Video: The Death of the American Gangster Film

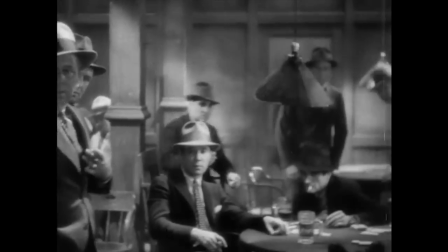255s
Crucially, the gangsters are all men, and the world of the gangster is very much a boys club.
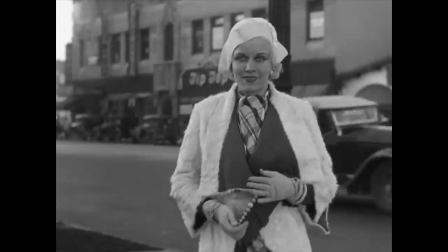259s
Women are relegated to secondary players at best and are often objects for male consumption as well as symbols of status.
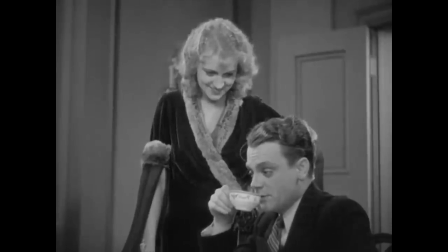266s
The Public Enemy emphasizes this no-girls-allowed mentality the most,
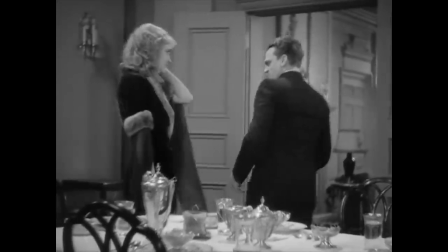270s
with flashbacks linking Tom Powers' contempt for women as an adult to his immaturity as a child.
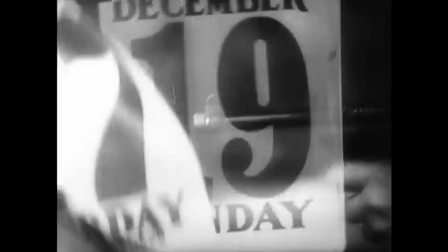276s
Finally, the gangster film is a viciously violent story about a viciously violent man.
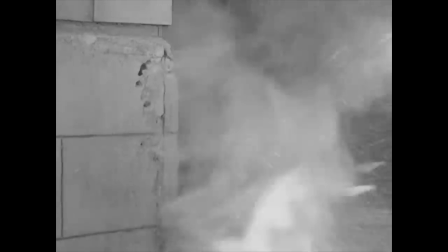281s
These films are in fact infamous for pushing the limits of the newly written production code. Crucially, though, this violence was couched in an intense loyalty to a brotherhood.
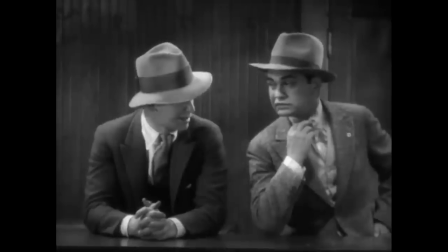290s
The gangster may be violent, but he also has a deep love for his brothers-in-arms.
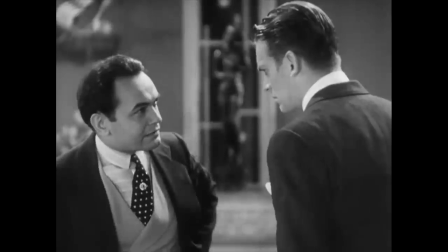294s
This loyalty is in fact the cause of the greatest violence, either when the loyalty is betrayed or to avenge a fallen brother.
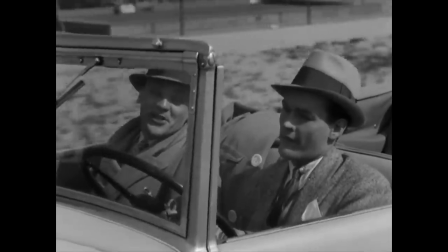301s
This sense of loyalty, of a code of morality that transcends law, helps make the gangster more sympathetic.
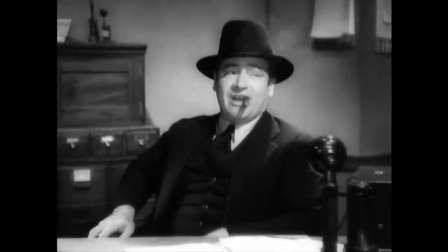308s
And that's the thing. Despite the protests of Will Hayes, these movies were sympathetic to the gangster.
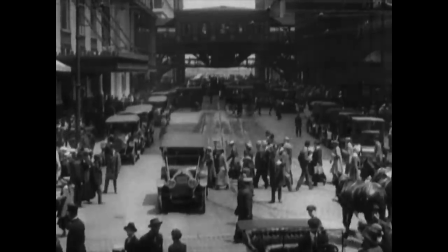314s
Depression-era audiences were expected to identify with the lower-class backgrounds of the gangster and could relate
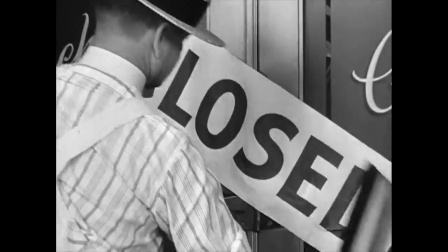319s
to their anti-authority attitude in the face of mass financial collapse and institutional failure in the United States.
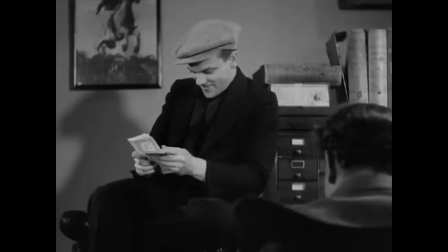326s
The gangster offered a power fantasy, wherein impoverished Americans could escape from societal fringes and achieve glamour and wealth.
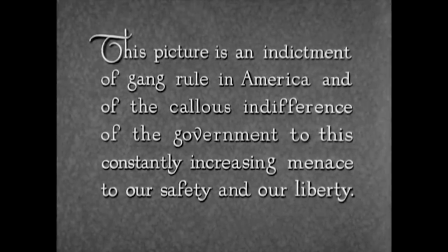333s
There were production code-inspired efforts to diffuse this glamour, in the form of title cards denouncing the gangster lifestyle,
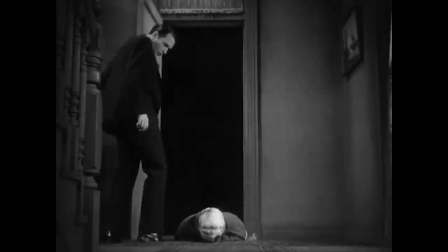339s
and endings where the gangster is punished and killed for their societal transgressions. Ostensibly, these were stories that condemned the criminal lifestyle.
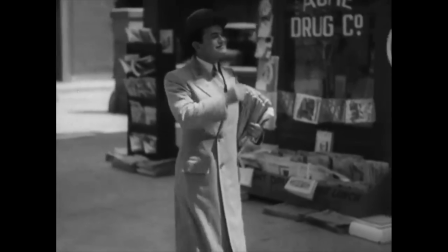348s
In practice, however, these films celebrated the glory and accomplishment of organized crime.
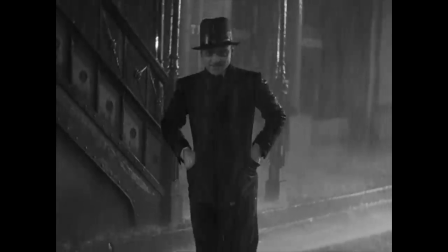353s
A brief coda saying, actually, crime is bad, does not compare to the thrill of watching Tom Powers ascend in the criminal underworld.
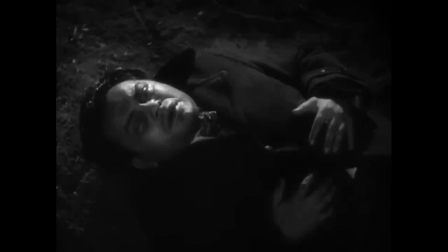360s
The deaths of Rico Bendello or Tony Camonte don't make their lives any less glamorous.
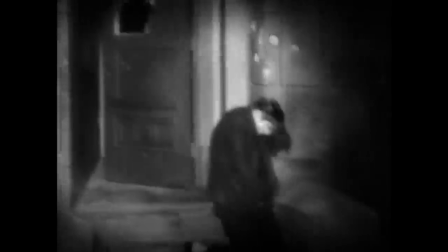365s
Quite the opposite, in fact. The gangster's death helps make him immortal, a larger-than-life figure who was too bold and reckless for this world.
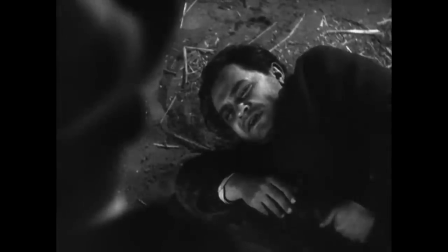373s
He refused to yield to the expectations of society, and instead went down in a blaze of glory.
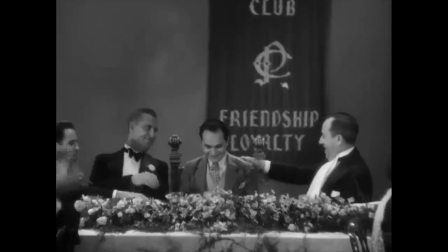378s
On paper, these films may have condemned the gangster, but the message which resonated was far more celebratory.
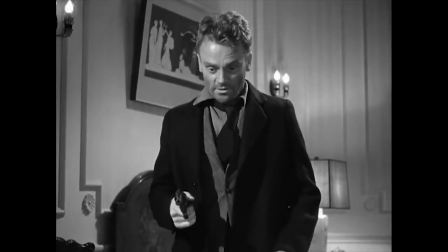385s
The gangster film would reach an apex at the end of the decade with the Roaring Twenties,
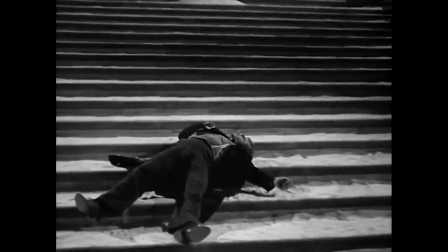388s
where the gangster's death is imbued with religious imagery, suggesting a tragic martyr rather than a lowly criminal.
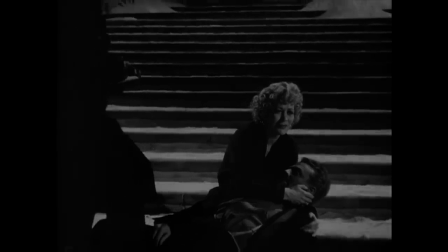395s
But in the 1940s, the gangster would take a backseat to a new type of crime story. Part 2.
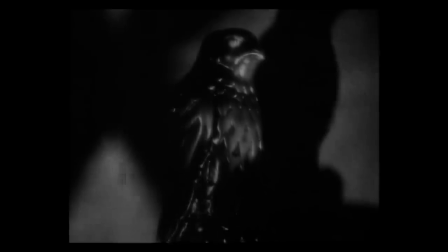401s
Film Noir and the Heist Movie Warner Bros. would reinvent the crime film again in 1941 with The Maltese Falcon, ushering in Film Noir.
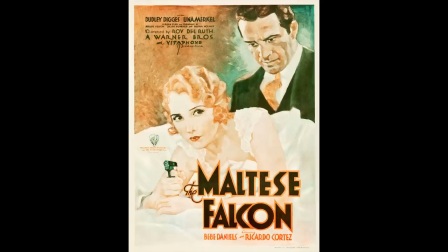409s
There were certainly major noir precedents prior to The Maltese Falcon, including an earlier adaptation of Dashiell Hammond's novel in 1931.
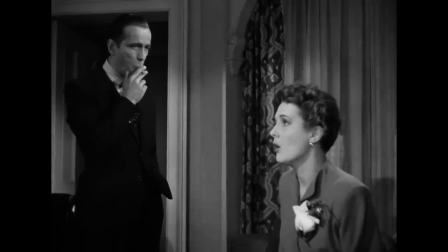416s
But it was John Huston's classic that helped popularize many of the dominant noir tropes, like chiaroscuro lighting,
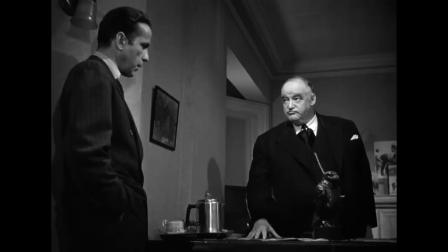423s
emphasized camera angles, and a narrative built on a convoluted mystery.
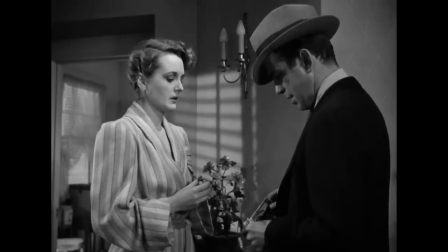426s
Film noir shifted away from the gangster protagonist, and instead foregrounded an investigator who gradually uncovers deep layers of crime and corruption.
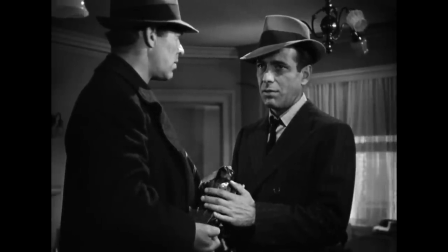435s
In The Maltese Falcon, this investigator has privatized Sam Spade, an archetype who would be echoed again and again.
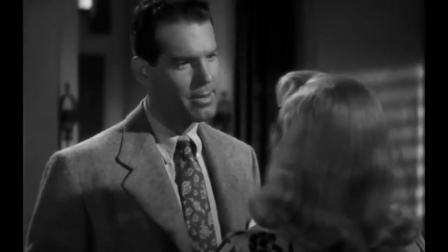441s
But noir investigators also became police officers, insurance agents, novelists, and even Hollywood screenwriters.
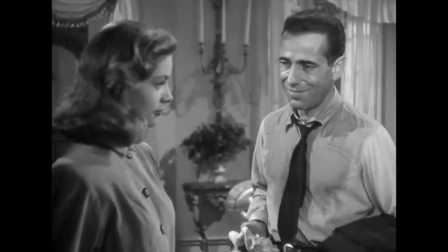448s
These protagonists were typically anti-heroes with a grey moral compass, but ultimately good guys, who often sought out to help people and usually tried to do the right thing.
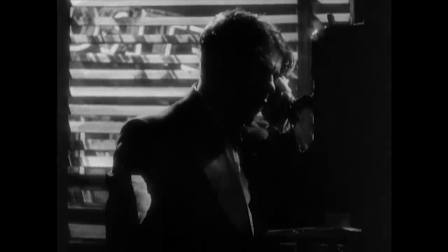457s
They may have been a little dirty, but they were certainly a lot cleaner than the gangster protagonists of the 1930s.
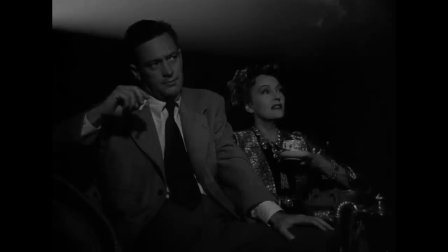463s
Over the next two decades, film noir would become the dominant mode of crime film in America.
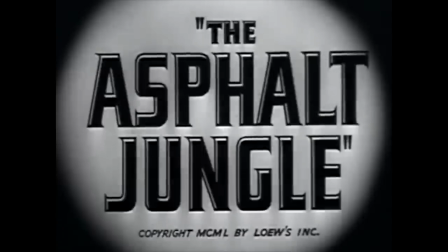468s
Houston's crime narrative innovations would not end with the Maltese Falcon. His 1950 film, The Asphalt Jungle, helped birth the heist film.
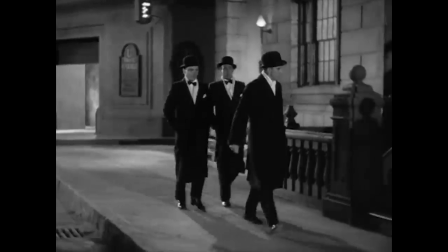476s
Like the classic gangster films, heist movies typically revolve around criminals. but the narrative shy away from the epic, decade-spanning sweep of something like The Public Enemy.
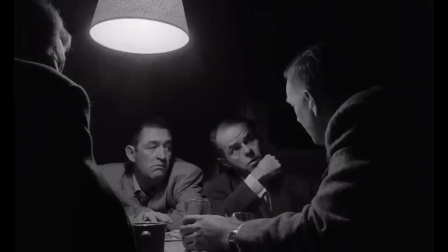485s
Instead, these stories revolve primarily around one job, with the focus being on the extensive planning and eventual execution of a robbery.